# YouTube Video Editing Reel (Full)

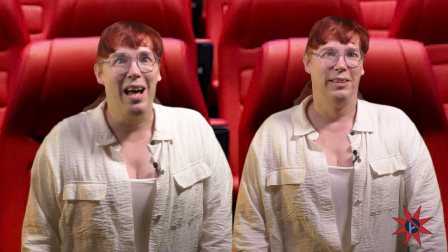254s And I'm Addy.
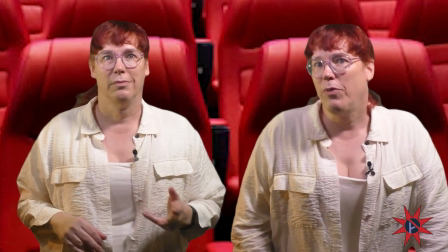256s And tonight, I'm going to review, re-edit, and recreate one of my favorite reaction channels on YouTube.
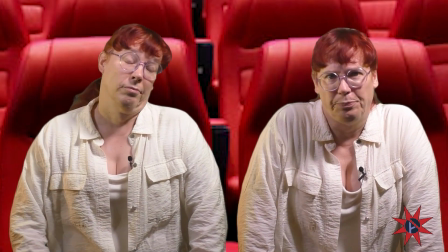264s Actually, I don't need you for this. Go away. Bye.
This is another fairly simple edit.
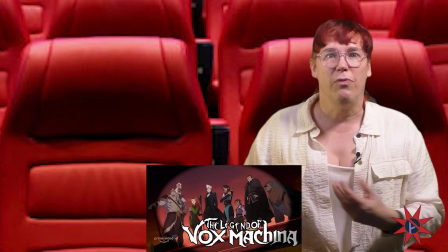270s
Add a background, add a bug, and add a space for the video that I'm reacting to. That's pretty much it when you're talking about style.
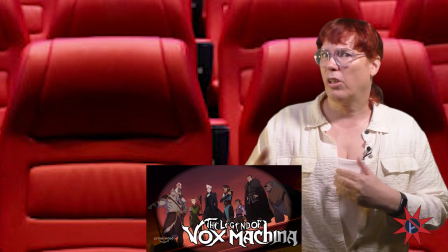276s
Of course, it's more complicated when you're talking about multiple takes than it sounds.
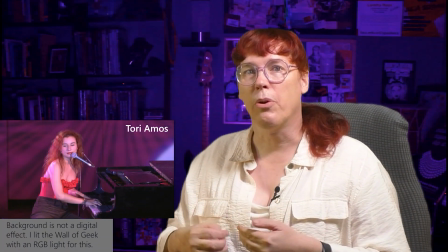281s
Speaking of sounds, music reactors often set up a camera in their studio to film the reactions, but the edits differ in that the set and graphics are more subdued.
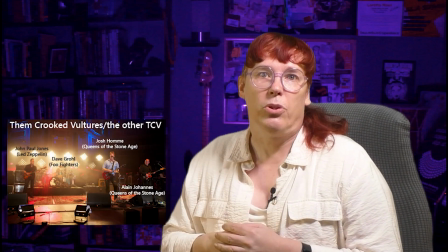290s
They keep the focus on the music. My favorite reactor uses her home office as a set, but the background is illuminated only in blue light,
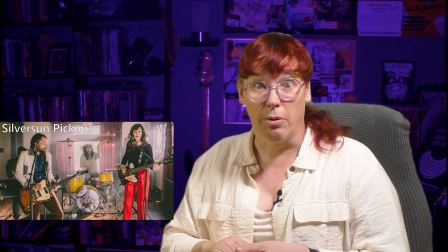297s
forcing you to focus on her and the video she's reacting to. The background becomes an Easter egg canvas,
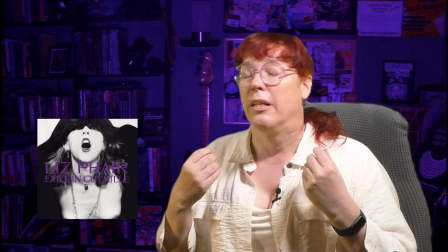303s
giving the viewers a sense of the host's personality and life without intruding on the subject, or on her personally.
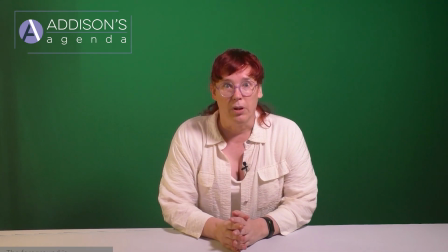312s
Another way you could try to keep focus on the presenter is to keep the background simple. By using a bare green screen, the editor can comment visually on what the presenter says.
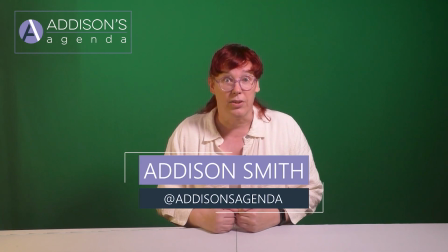321s With the set looking like this, I feel like I have to talk like this. I've watched this channel so much that it just feels right.
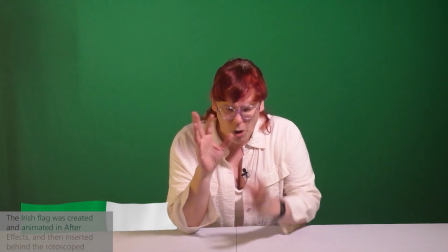327s But I know, this is a shit accent. I'm probably insulting. No, I am insulting an entire country, so I guess I should move on.
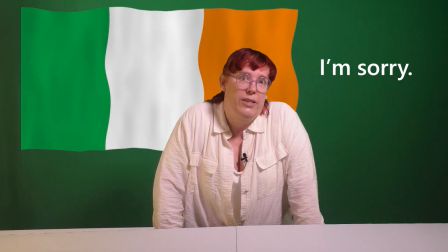335s But before I do, I just want to say whenever Kara and Justine Stafford are paired up, it makes my heart sing.
So there you have it, a short visual tour of some of my favorite YouTube channels. Each has a distinct look and its editing challenges I believe I met. Feel free to reach out if you agree and have a video editing project you need help with. Thanks for watching, peace, and long life.